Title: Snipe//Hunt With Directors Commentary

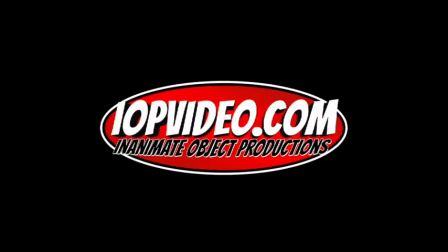So Snipe Hunt 2, or Snipe slash slash Hunt, as I was calling it on set, basically came about because I was trying to think of everything I had available to me, what resources I had,
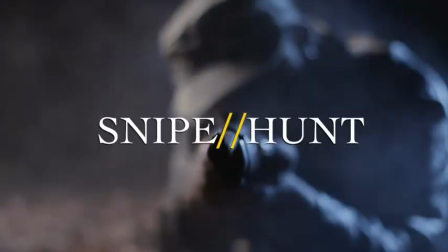and what was the best thing I could do with those. What's the most production value I could get out of those?
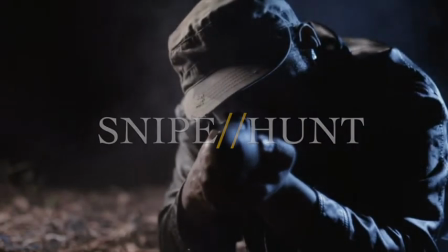What's the most compelling story I could come up with those?
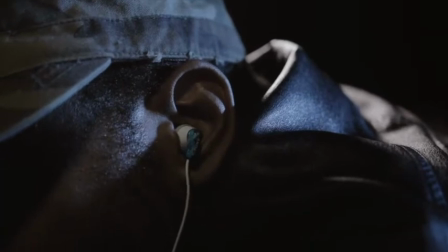And so finding locations is hard, but we always have the woods available to us. and so it eventually blossomed into this and
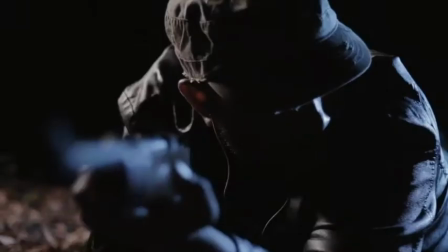story about a hunter in the woods he had to be hunting something I thought let's dip into our lore let's do a little bit of continuity what if he's hunting the
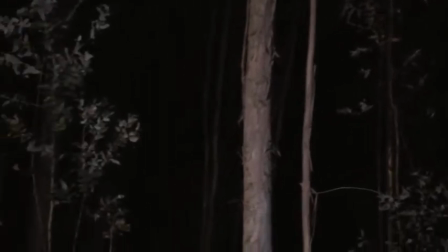snipe from season one and I didn't want to do a direct sequel to snipe hunt so it's more of I'm acknowledging that the first one is a work of fiction and this crazy hunter
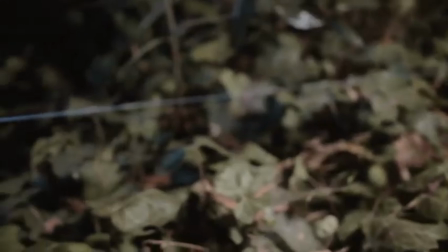is obsessed with it and thinks snipes are real and he's determined to catch one because he doesn't realize that
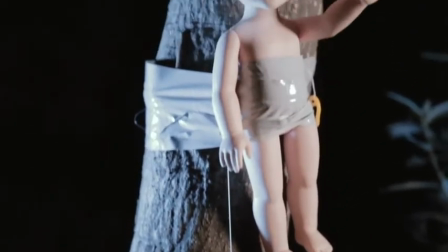it's not real and so i wanted to incorporate the first one in here
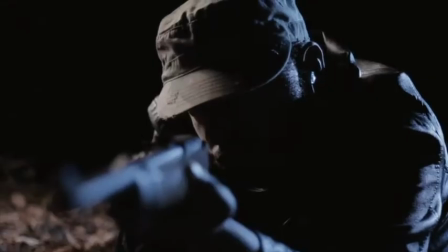in a way to get exposition to the audience in a creative and interesting
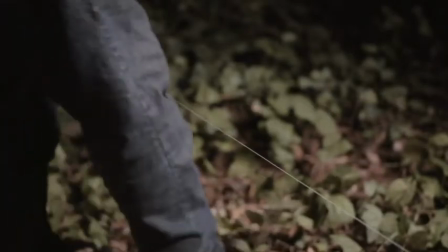way without having to do a lot of retreading and so by
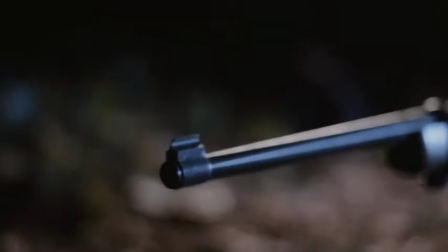having him watch the first episode on his phone it gets the exposition to the
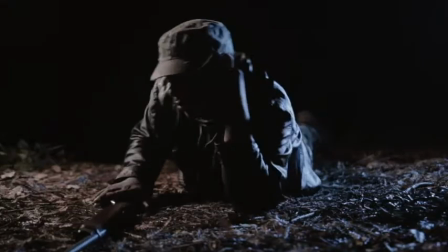audience it also establishes that this is not in the same world as that
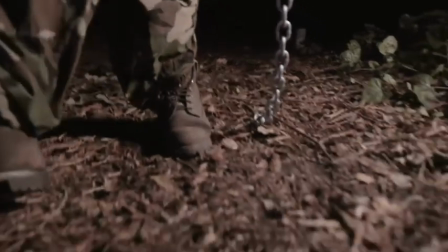first one we're acknowledging that that first one is a work of fiction so this
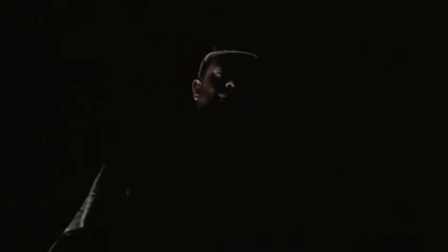was actually our most hectic production we've had to film uh it took multiple days we got the script done i think september end of august
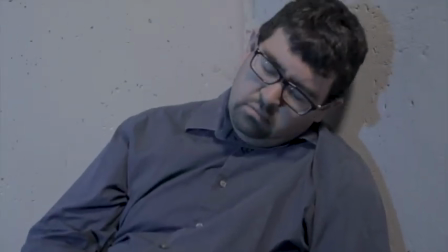beginning of september and then we had to have it shot and edited before halloween because it was a halloween premiere and scheduling
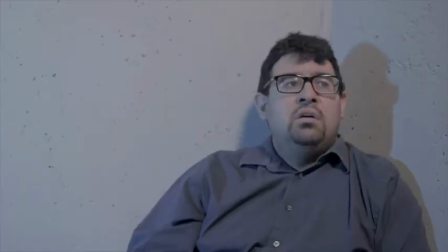was a pain because we could only film once it got dark which was around eight o'clock and we're out here in the woods with guns and some are real and
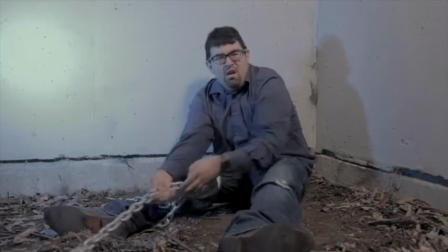some are fake and my lead actor is black so I don't want to give the cops a reason to come out so we had to wrap by 10 because that was
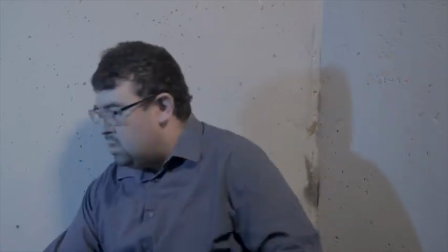part curfew and that created a lot of issues because he's only filmed two hours at a time and Efren's availability and Joaquin's
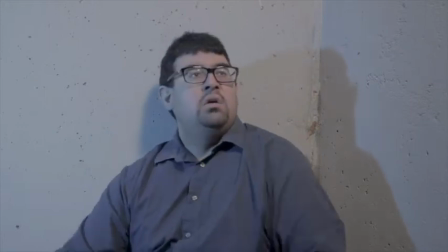availability didn't always match up so anytime you don't see them on screen together
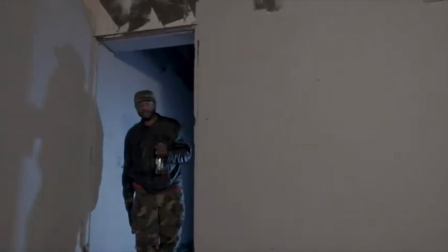they were probably shot on different days this shot here I wanted to establish
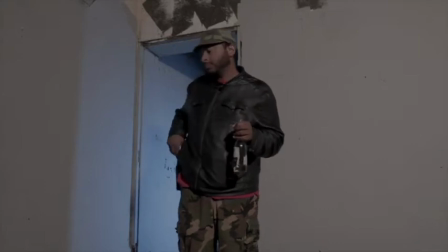who the villain is and we think that
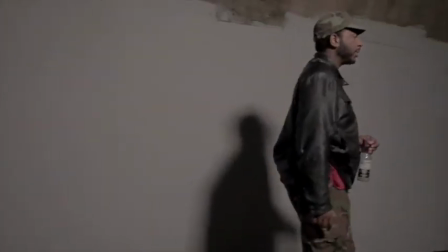Joaquin is the villain and I kind of wanted to pay him play him in an intriguing way where
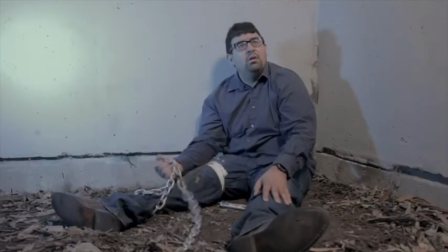you're not sure is he the good guy is he the baggie he's the first person we see so we're gonna identify with him but
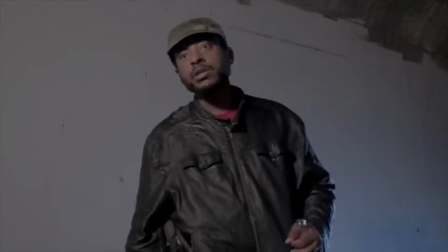he's kind of crazy and I wanted to just establish that he's off of his rocker i also want to do a role reversal from tolerance because in tolerance efren
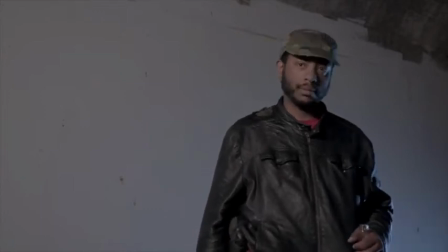spent the entire film torturing joaquin and so i wanted joaquin to be able to get his comeuppance and i thought this was a great role reversal for him here
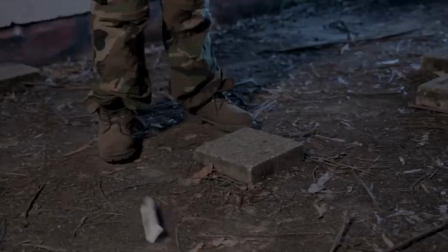this whole line about thorazine i used all my thorazine to put you under oh you just carry thorazine on you that was actually originally
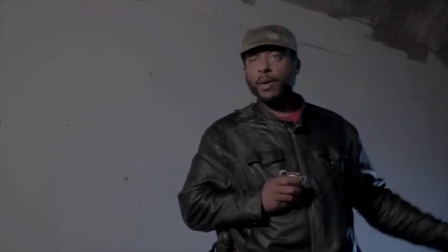written for an episode of black suits as a very obscure ghostbusters joke uh because in ghostbusters Peter
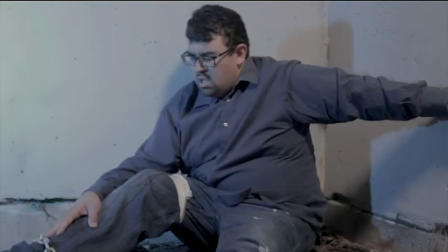Venkman just brings Thorazine on his date with Dana Barrett and if you really stop to think about it you're like wait a minute why why did he bring that on his date and they never really
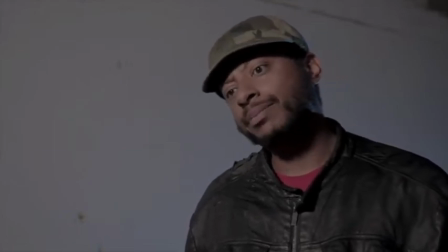address it in the movie it's a passing line and so here I want to just kind of like wink wink nudge nudge to that you just carry Thorazine on you it's surprisingly useful
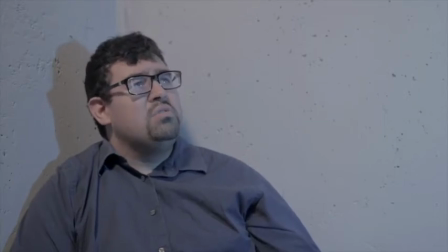uh in fact when we premiered this um at the bridge storage and art space uh our production assistant Angela who's
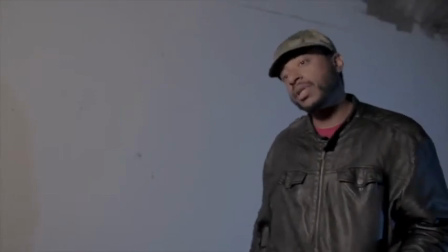actually a vet was just like there's really just a conversation about Thorazine in here
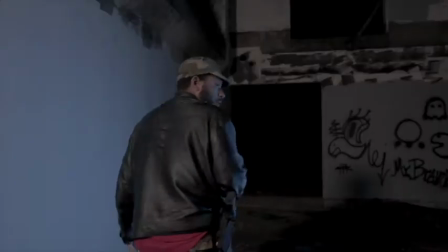that shot with the bottle breaking didn't turn out quite like I wanted I threw the bottle but I missed my
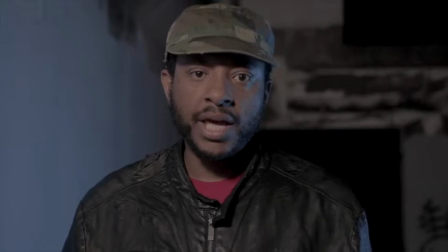mark and we only had two bottles so we didn't have enough to redo it so I just had
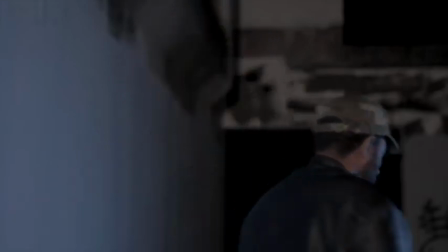to kind of live with it it's a visual effect the bottle breaking and Efren sitting there are two different shots that were composited together because I didn't want
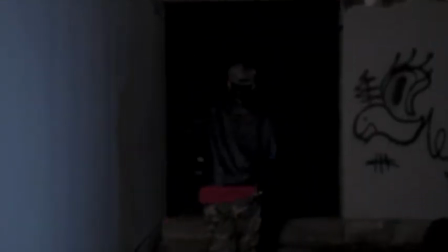to actually throw a bottle at Efren's head there was a lot of props that were needed for this story the spring trap and the rifle